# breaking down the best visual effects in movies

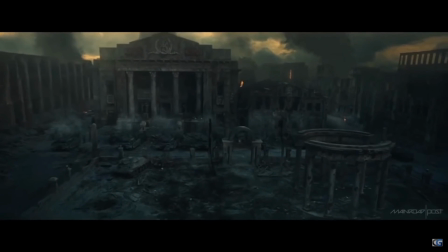very little time for the amount of work that has to be done for each movie just look at this scene uh so time
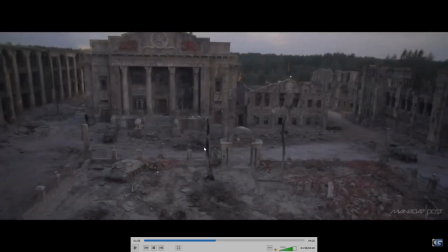for setting up this set uh because you can see this is the original plate you can see these buildings. They just built the front facing side.
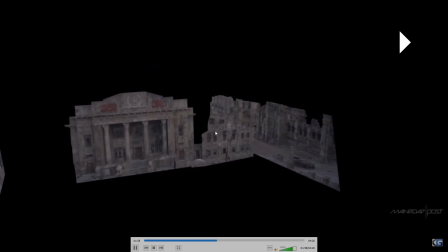You see there is nothing behind here and they use camera mapping to kind of create some perspective there,
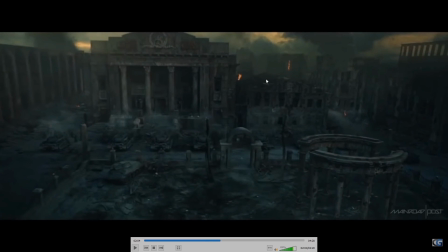maybe adding some perspective and depth to the scene. You can see they also added some elements to this so that it just not one single face facing you.
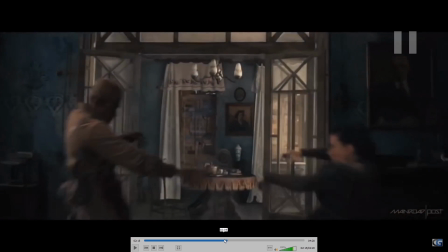There is a lot of motion tracking going on object
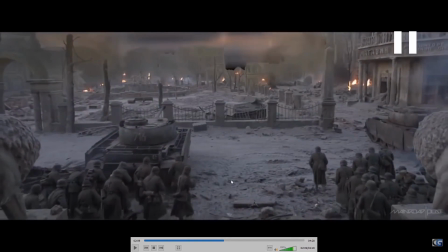tracking it's a lot going
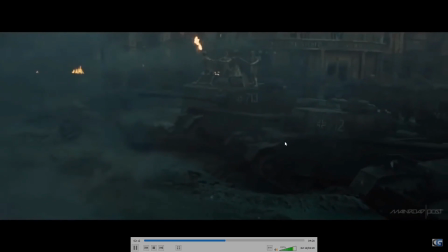on here and unfortunately it
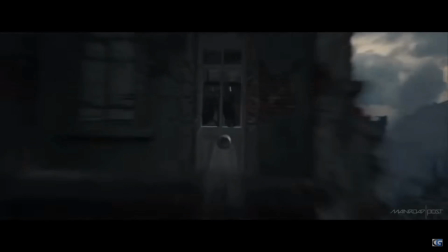doesn't always go noticed to a lot of the viewers it's only people who are in the industry the visual
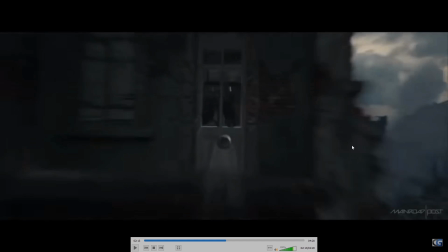effects industry that can appreciate these two amount it should be appreciated just
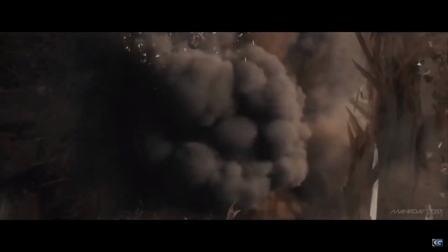look at this the cinematography the cinematography everything going on
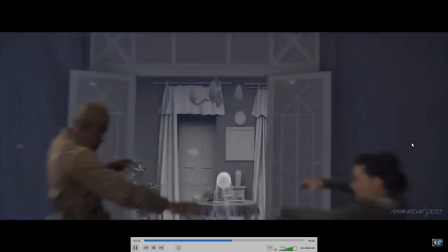here is just amazing again you can go in uh you can go to the
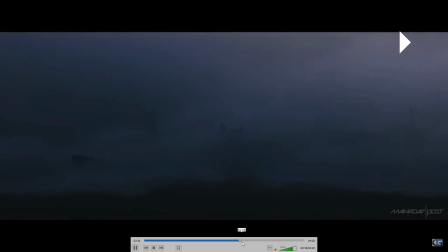links i'll be leaving in the description to look at the different scenes now
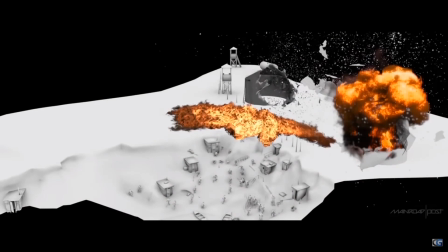this is just showing off i i have to say this is just showing off and the amount of money that would have to be packed here i can't follow them i mean if
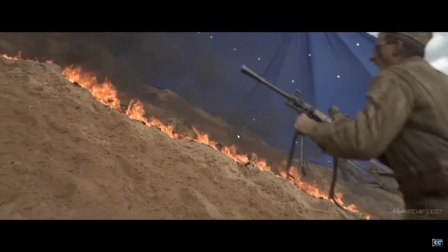you're paying each character each person that is going into this movie into this scene i don't know how you you would be breaking your bank
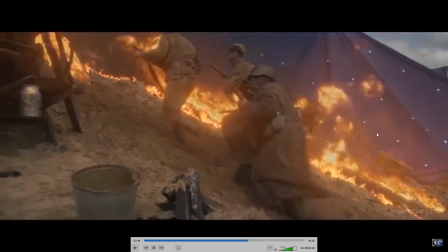just and i imagine they did pay everyone so you're doing a background removal you're doing a fluid you're doing smoke simulation which is usually the
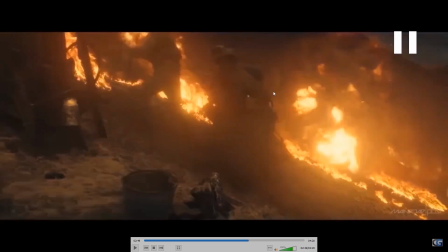same as a fluid simulations you're doing particle simulation compositing
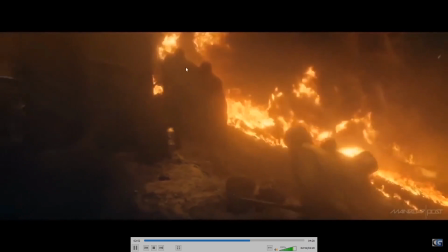and i think there is also object tracking in some areas.
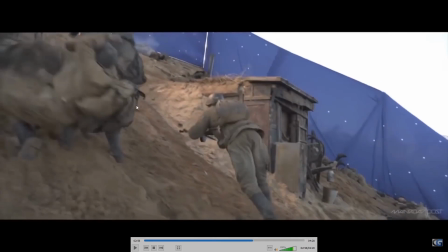So in scenes where you see people being burnt on fire, I can see the original plate doesn't have people on fire.
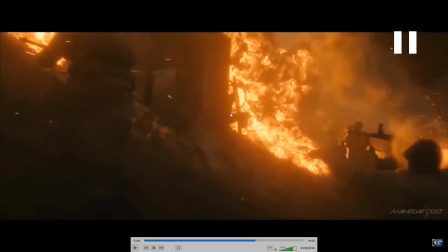So you'd have to do object tracking. And this is not object tracking that you see people do in Blender,
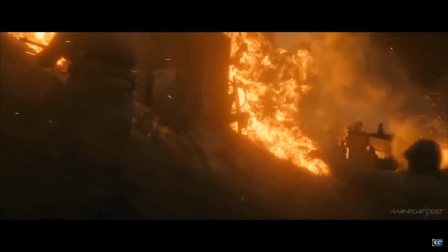where you just have one hand and a few markers to track that hand. The hand is usually non-deforming in the tutorials or videos you see for Blender.
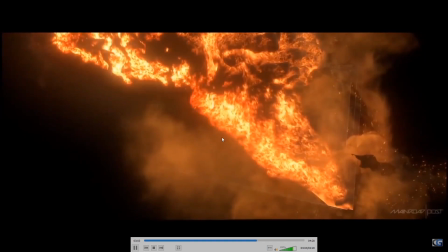so but here if i can find a scene you can see the layers that are being added there
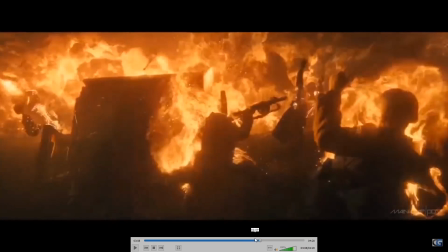if i can find now look at this here let's go back a few seconds
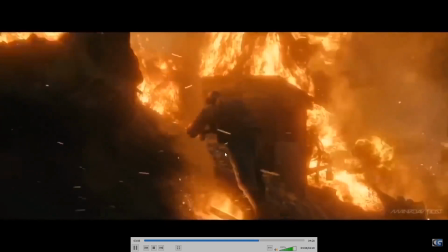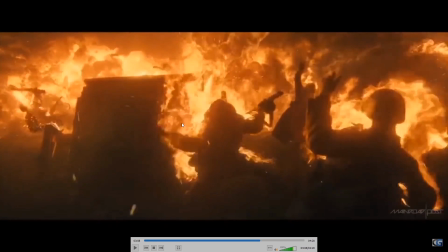you see how this hand is just uh being as as he's kind of throwing
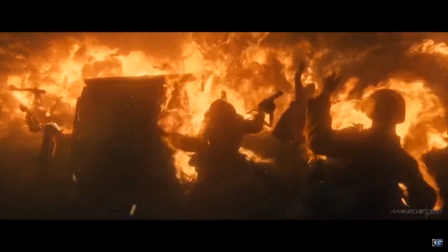his hand is also deforming are from the uh his joints so
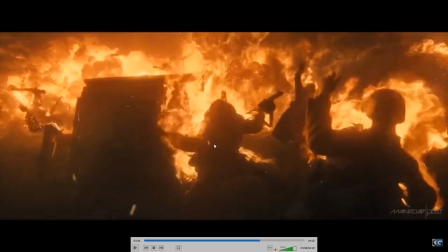that has to be tracked in uh the hand deforming i have to track that and they're they're not wearing any special suits to make it easy for
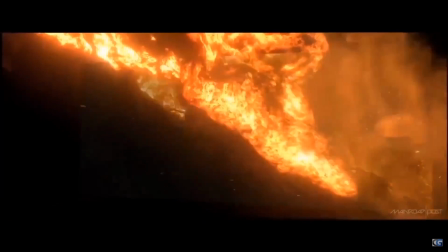tracking they are no tracking points it's just them wearing whatever they are wearing and it's up to the artist
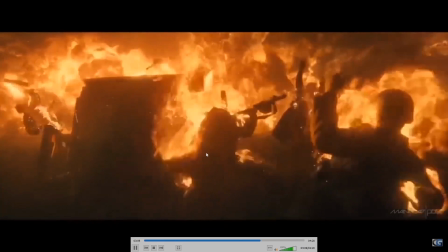to get the tracking the tracking right and uh yeah i can't imagine how much work was put into this